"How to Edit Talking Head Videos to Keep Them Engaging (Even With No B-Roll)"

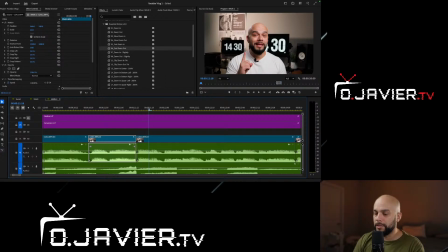And I'll actually end the last one since it's a little bit longer. I'll do it in, let's do 65. Sure, why not, man? Let's go ahead and do it. Let's be bold, or at least let's try it out, right?
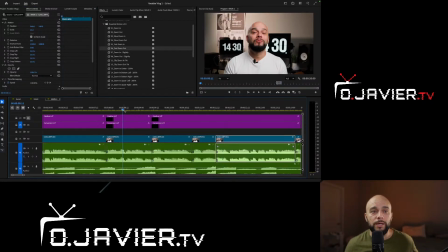It's all trial and error right here. So let's go ahead and do it. Well, let me just see right here what's going on. Okay, cool. We're all good to go on this end. And again, we're going to mix this one. So we're going to go zoom in all the way to 65.
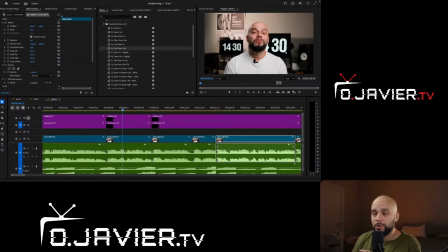And then I'm going to emphasize it, what I'm saying, because it's a little bit longer. And I'm just going to slowly, since I'm already zoomed in, I'm going to zoom out. All right. So again, it's that visual variety. All right, let's go ahead and see what that looks like.
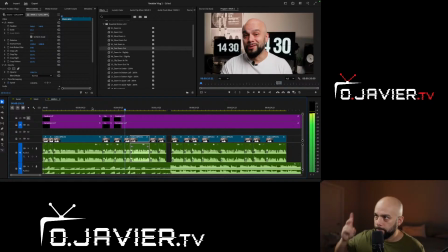Video editor. I've got a few tasks to knock out, some file management, a little editing, and I'll show you a quick way to clean up your audio using Premiere Pro.
Okay, so that actually looks fantastic. So I didn't use the zoom out, so let me do it again.
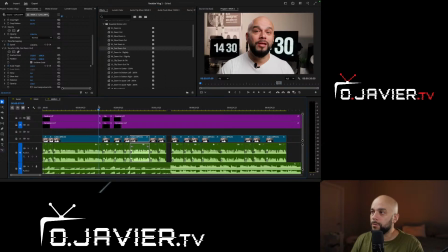Fast zoom out. All right, let's do it again. So we're gonna start from here, the longer one.
Video editor. I got a few tasks to knock out.
Remember, we're gonna do 1, 2, 3 step up, zoom out, and then on to the next one. And we don't have to change the next one again because it's regular at 50%, and this one's already zoomed in.
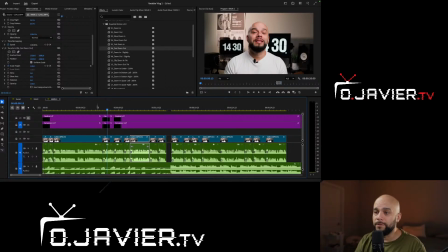It's gonna zoom out. So that's already a visual variety right there. So let's go ahead and try it out.
Editor. I've got a few tasks to knock out, some file management, a little editing, and I'll show you a quick way to clean up your audio using Premiere Pro.
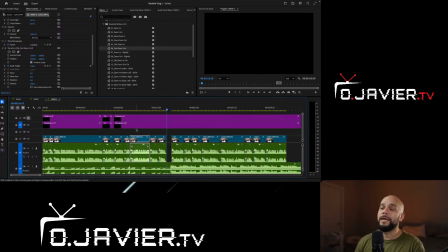Let's get into it.
So fantastic. So you see that part right there?
That's audio using Premiere Pro.
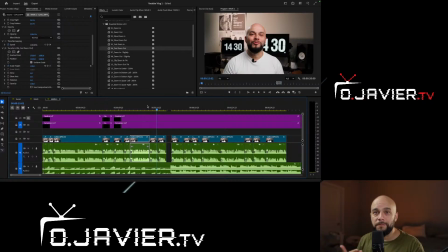Using Premiere Pro, I went back to that regular 50%. So it's like I didn't change anything on that one.
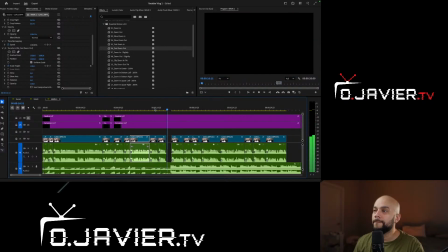And then I do a Pro. Let's get into it.
I do a let's get into it, and then and I go like this to the camera. That's what I do as like a opportunity to, what do you call it? Kind of like a transition into the next scene, black screen, right?
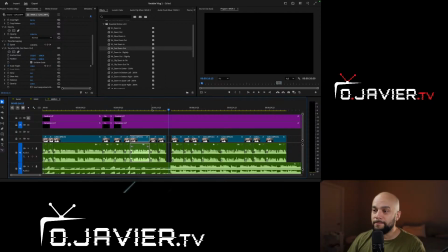So I just go like that and I cut it. Again, you guys could do whatever you want. It's your thing.
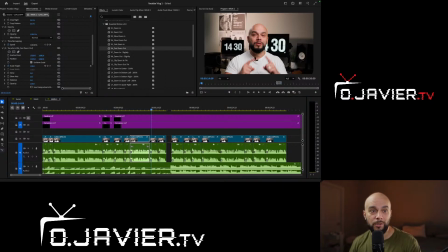So yeah, that's what I use. So I'm going to go ahead and use that. All right. And I think for that last one, let's see what we can do. Clean up your audio. So since it's the last clip, and yeah, you guys can see on my timeline, I've already got it's all talking head. There's no B-roll in there, so let's see how that looks. Let's start from the beginning.
What's up, y'all? O here.
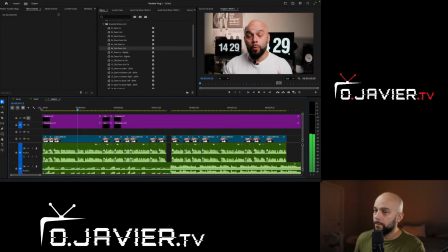In today's vlog, I'm showing you a regular day in my life working from home as a full-time videographer and video editor. I've got a few tasks to knock out, some file management, a little editing, and I'll show you a quick way to clean up your audio using Premiere Pro.
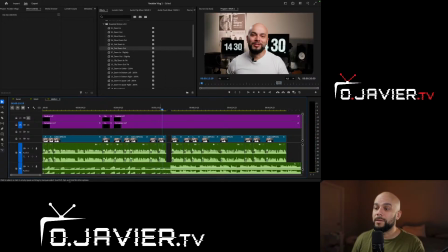Let's get into it.
I think let's get into it. I'm going to zoom in or jump cut to a higher scale. So I'm going to go straight to, I like how the 60 look. I'm not going to zoom in or out of it because there's no need.
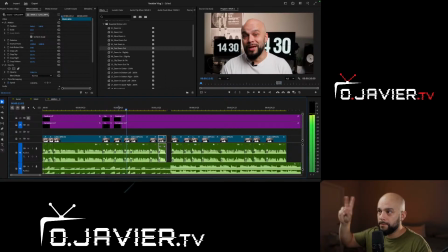And let's start again. Let's start from the staircase.
File management, a little editing, and I'll show you a quick way to clean up your audio using Premiere Pro. Let's get into it.
Bang. Ooh, I really like that. All right. Right there. It's just a little intro. It's about, again, 15 seconds.
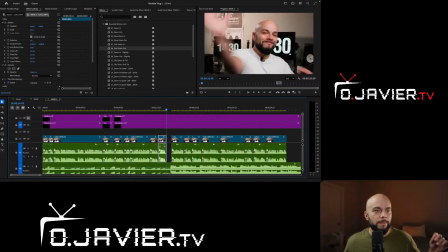Well, it's actually 16 seconds. We've added jump cuts to eliminate the dead space. We've already seen, and actually that longer clip that you guys see right here, there's a little bit of space.
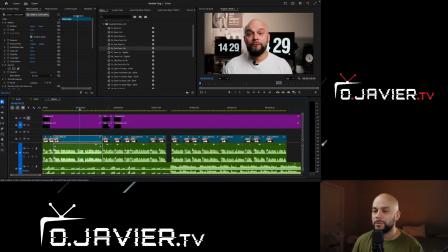It's not dead space. It's almost like the pausing in between. But I think I'm actually going to use that opportunity to trim the fat and cut in more on those. And again, we use the jump cuts for that. We changed the different scale on the different cuts that we did.
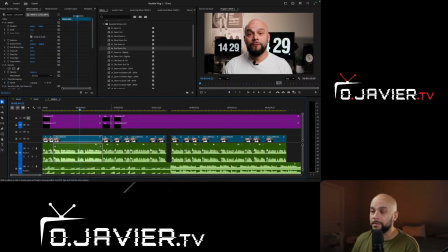So again, it's you have to cut down your clips because there's just, you can't just have like a full run-on sentence. We don't even like that in regular conversation. Why would anybody want to watch a video of you just talking, you know, right to the camera like a run-on sentence?